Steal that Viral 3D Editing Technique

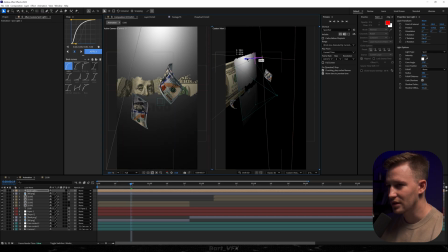So I'm gonna drag it upwards like that even more and then we're gonna play around with orientation and we kind of want to hit the paper. I want to get that spotlight effect. So here we're gonna double click it and I'm gonna change the cone angle
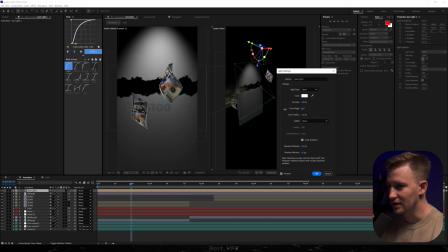okay you can already see that look that's
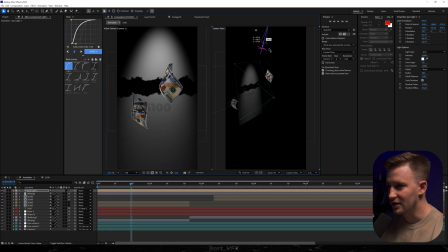exactly what I wanted to go for I'm gonna have it even higher even higher and then maybe to the side and yeah that's gonna be good some of the stuff disappeared as you can notice here we don't
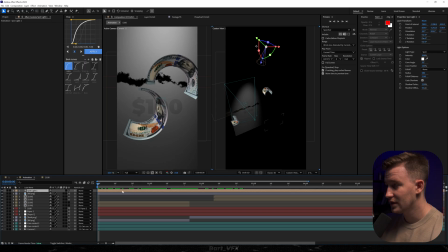really see the bill at the transition or even the bill behind the paper so I'm just gonna duplicate that light and move it behind.
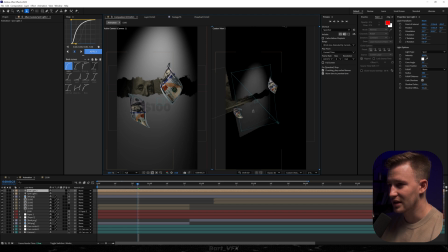So as you can notice we are actually lighting up the paper with the first light and then that bill in the background is lit up with the other light. I'm going to probably go to the second light and intensify it a bit. So we're just going to bump up the intensity and maybe cone angle should be good.
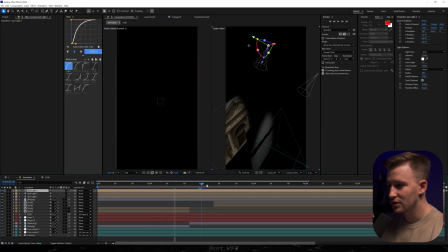And then we're going to duplicate that light this time and what I'm going to do is make sure that it hits our bill that is making the transition.
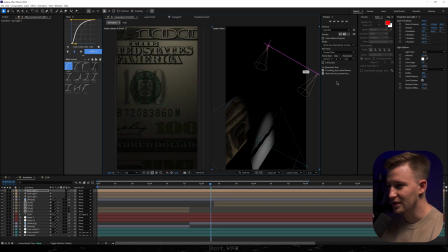Okay, somewhere here. So we got three lights. You can plainly see it here. All right, so far we got a very moody vibe, which is good.
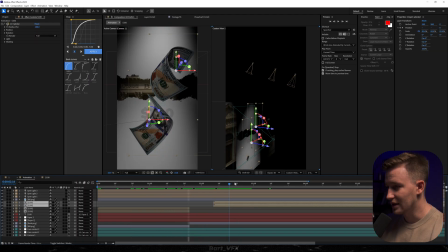But we need to keep in mind that we turned on the 3D on these two and the light is working on them while on the other two it's not. So I'm gonna actually disable the light for all of these bills.
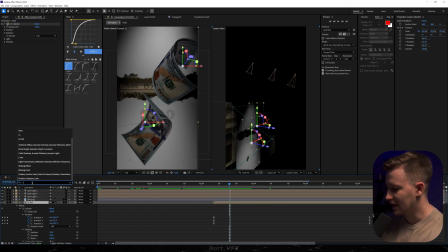So I'm just gonna select these two and I'm gonna type in accepts and I'm gonna turn it off here.
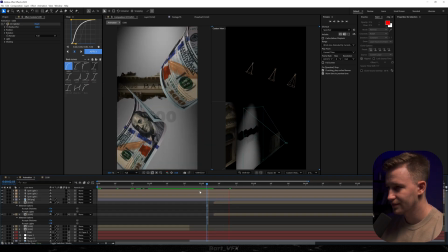So make sure to turn off accept slides and it's going to be fine. Also we're going to add another movement this time for the ripped paper. So I'm just going to go ahead and select these two papers, hit P on the keyboard and I'm going to probably create a keyframe right at this position.
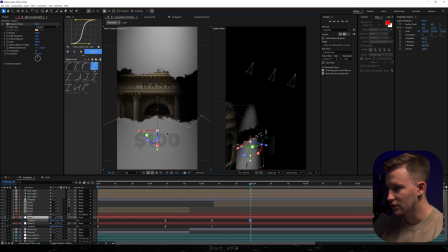Then we're going to move forward and we want to move one of the papers to the bottom like that to reveal more of the bank and the other one is going to go upwards. Now, let's go ahead and select these four keyframes, and I'm going to apply F9 again, and I'm going to go to the graph editor.
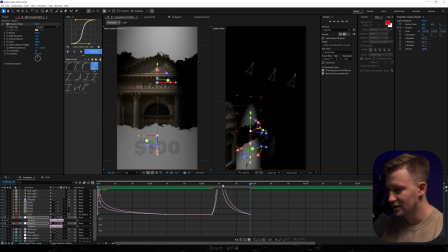So here, what we want to do is definitely create a peak on the left. So whenever the transition is occurring, we're going to have that sharp movement. Okay, we can even extend it. And let's see now. All right, I think it looks good.
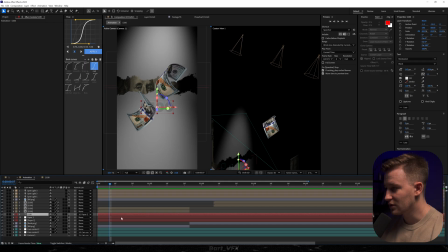If I didn't forget about anything, we might start spicing it up. So first thing I'm going to do is go to the first text over here, and you could apply drop shadow, but I'm going to go with something better, which is Shadow Studio 3, and this is going to give us nice realistic shadow.
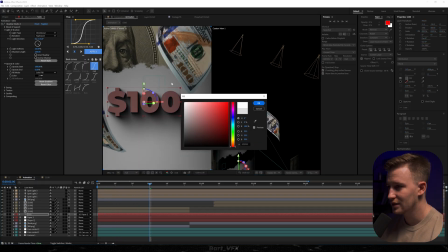Also, I'm going to probably just change the color to fully white, and yeah, that's going to be better.
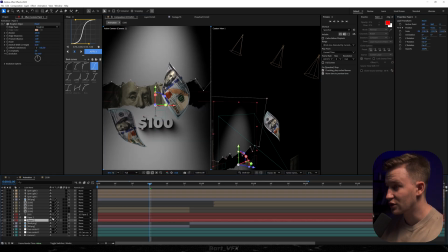Then also what you want to do is go to each of the paper and apply drop shadow effect. So I'm going to add drop shadow just to show you how to do it.
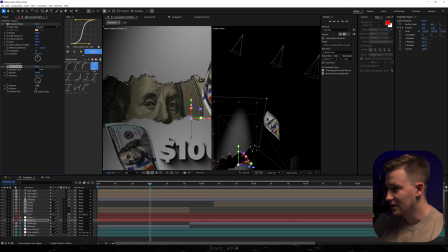So here you bump up the opacity, and you bump up the distance a bit maybe, and we're going to bump the softness. So this is going to give us a nice separation but instead of that I'm also going to go with the Shadow Studio.
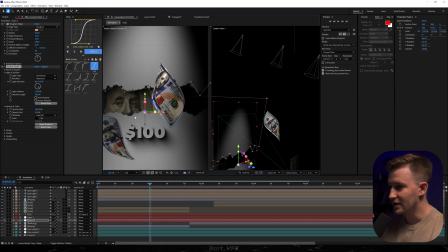Okay, very nice and realistic.
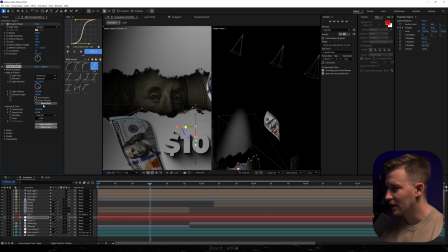I'm going to copy this and probably also apply it to the other paper and here we're going to make it less visible just like so.
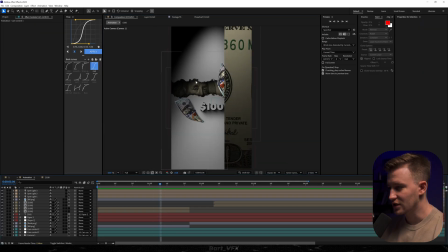Okay, let me just close down that window and then something that will make this transition a bit better is applying an adjustment layer right below this. So I'm going to create one and then Then let's rename it to Blur and we're going to apply Gaussian Blur effect to this. Okay, so I'm going to keyframe Bluriness,
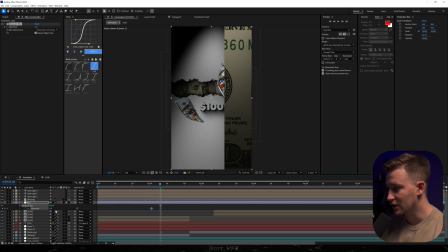then hit U and we're going to move it a bit backwards and we're going to bump it up right before the transition happens.
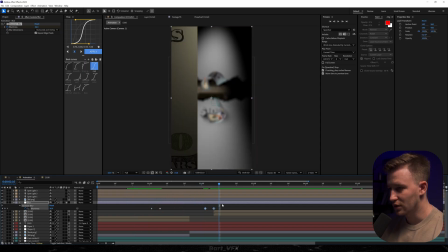Okay, so this is a nice effect. Then I'm going to copy these keyframes, paste them here, and we're also going to have that blurry look over here, but we need to make sure to time reverse these keyframes.
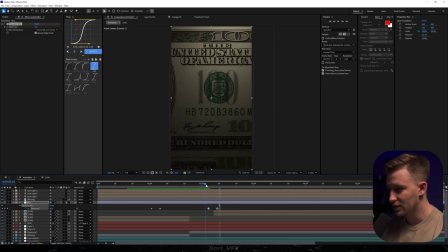So it goes from the blurry to sharp.